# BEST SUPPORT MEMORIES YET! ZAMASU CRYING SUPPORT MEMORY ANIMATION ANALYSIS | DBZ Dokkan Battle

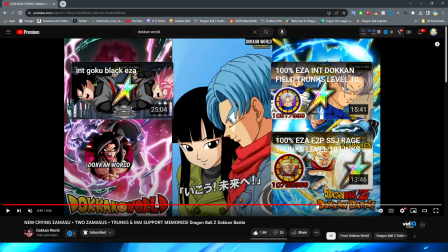When my moves her head, um, to kind of like look up at trunks, right?
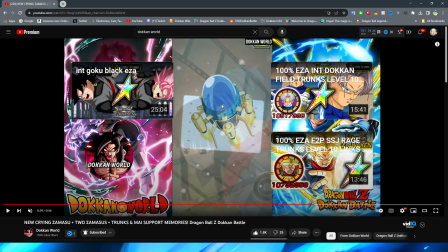I will say this is really cool by the way this is a nice detail first of all it's cool that the time machine is obviously going like kind of out of the support memory before instead of going to that scene and having like a background of the sky right with the support memory
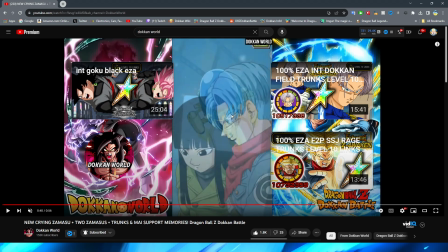kind of flying in the air they actually cut immediately to trunks and my which i think is a pretty cool little detail and this has to be intentional because like it looks way too much like this for this to be the case it looks like you're looking from the outside of the time
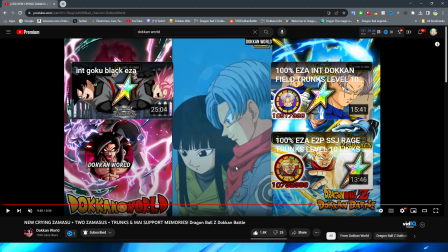machine and you're looking into the glass right that's kind of why they look a little bit blurry and the dark blue
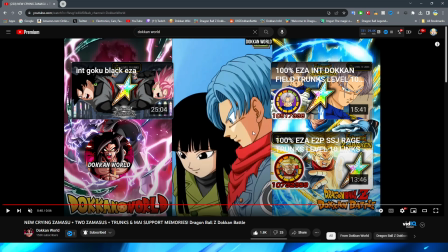is there before obviously they come into kind of like full color there right it's kind of like this shot right here where it kind of looks like it's a little bit of like a gleam off the glass before it leads me to believe that if that wasn't intentional to kind of give you that I guess like camera perspective or like
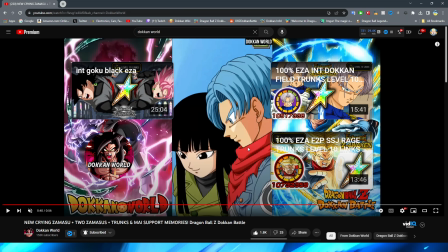what you think is supposed to be that right then shout out to the dokkan battle coding for doing an absolute banger of an animation
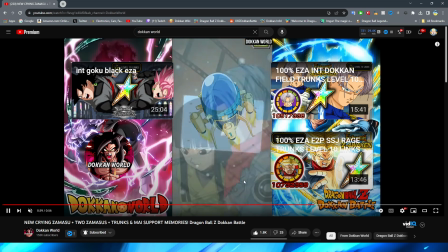by accident but i have a feeling that's what they were trying to implement because that's what it looks like to me if that's not the case good job dokkan battle
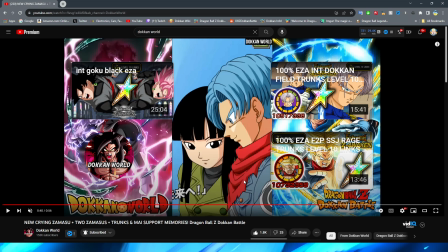anyway this is what i was talking about here with my where it goes from this shot to this shot but then again considering like i said at the beginning of this video this is a support memory so i'm not expecting the same quality of animations as necessarily like a dokon fest and this type of thing is pretty typical for a support memory so we have my kind of looking at trunks obviously trunks looking up and
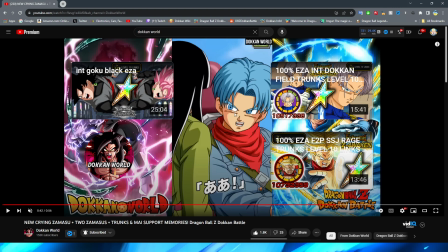i believe this is my sing let's go back to the future trunks saying yeah this is also a nice shot with obviously him looking at her um with
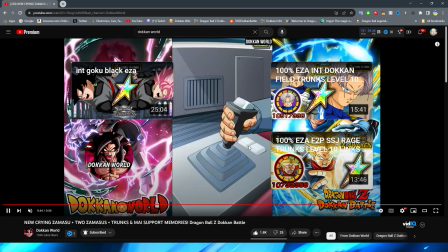just a little bit of animation in the beginning and then they cut to trunks pushing the lever forward with a little bit of a nice bump effect there to kind of just give it a little bit more oomph right that's the type of thing that I really like to see you in these
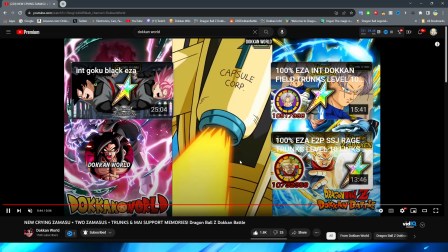animations like right there it just gives it a little bit more life and kind of makes it feel a little bit more uh you know not only interesting to look at but obviously a little bit more impactful so obviously we have the fire expand right this by the way
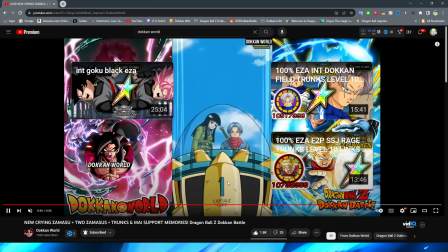um is very interesting how they cut this so obviously we have trunks of my flying up which looks pretty good my leaning over bro they gotta design a better dome for that time machine I'm telling you bro if I was in there my back would be game over I'd have to be sitting
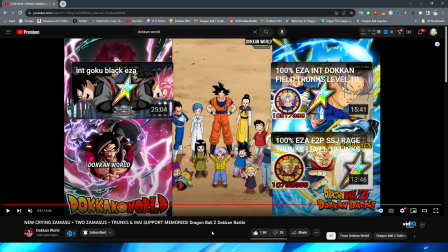24 7 but yeah so we have the whole gang um looking up at chunks of my which is pretty cool also accurate to the scene i know for the support memory it's a little bit weird that um pilaf is like kind of on the ground but this is after pilaf is like oh you should take care of the present chunks
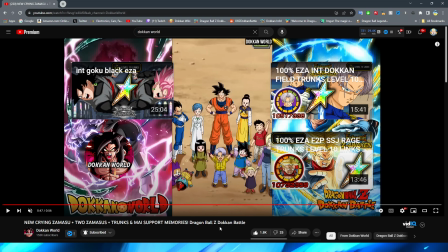and then my like kind of throws pilaf over uh her shoulder and he's on the ground with shu kind of like ah what's funny in this scene too shu almost looks like he's smiling in the anime but here it looks like he's a little bit smiling but also like a little bit worried about pilaf so it's nice that they kind of like corrected that and look at this ladies and gentlemen most everybody here
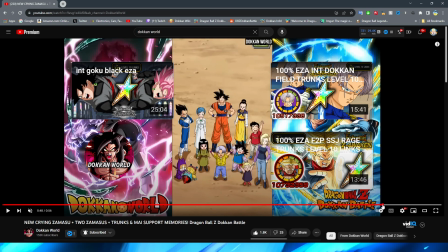we'll get to go on in a second most everybody here has a little bit of movement on them right obviously like goku vegeta bulma chichi are just kind of standing still but krillin is waving marin is waving obviously you have goten and trunks waving right you have the little bit of the you
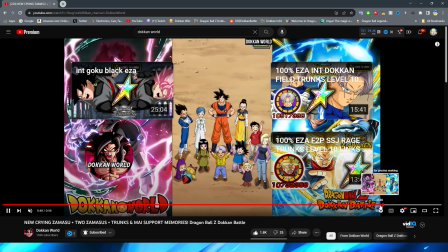know little bubbles of animation on shu there right It's very nice to see that they actually bothered to animate this scene rather than just having them stand there and be a solid PNG
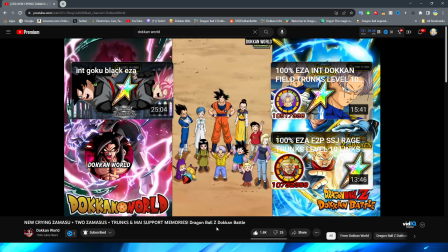Very very nice to see even in these support memory animations that they care to put that little bit of extra
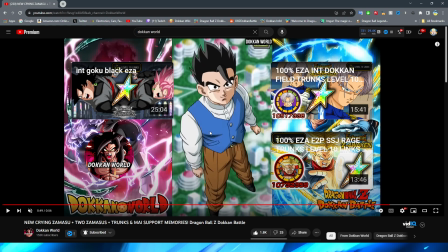in and then we get this shot Right, which obviously I'm sure most of you remember this scene from the end of the DBS Goku black arc where When trunks is looking out the time machine window gohan flies up with piccolo and then gohan's like you know goodbye trunks you know be well and
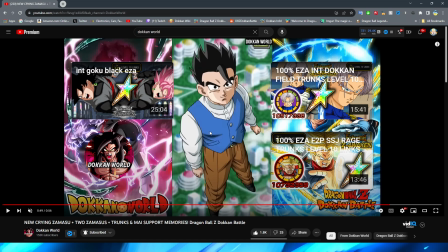um you know he gets like the little flashback to future gohan it is a little bit of a shame that not only i just realized is piccolo not even included in this animation i didn't even notice that piccolo's just not here that's unfortunate because he's literally like off to the left or right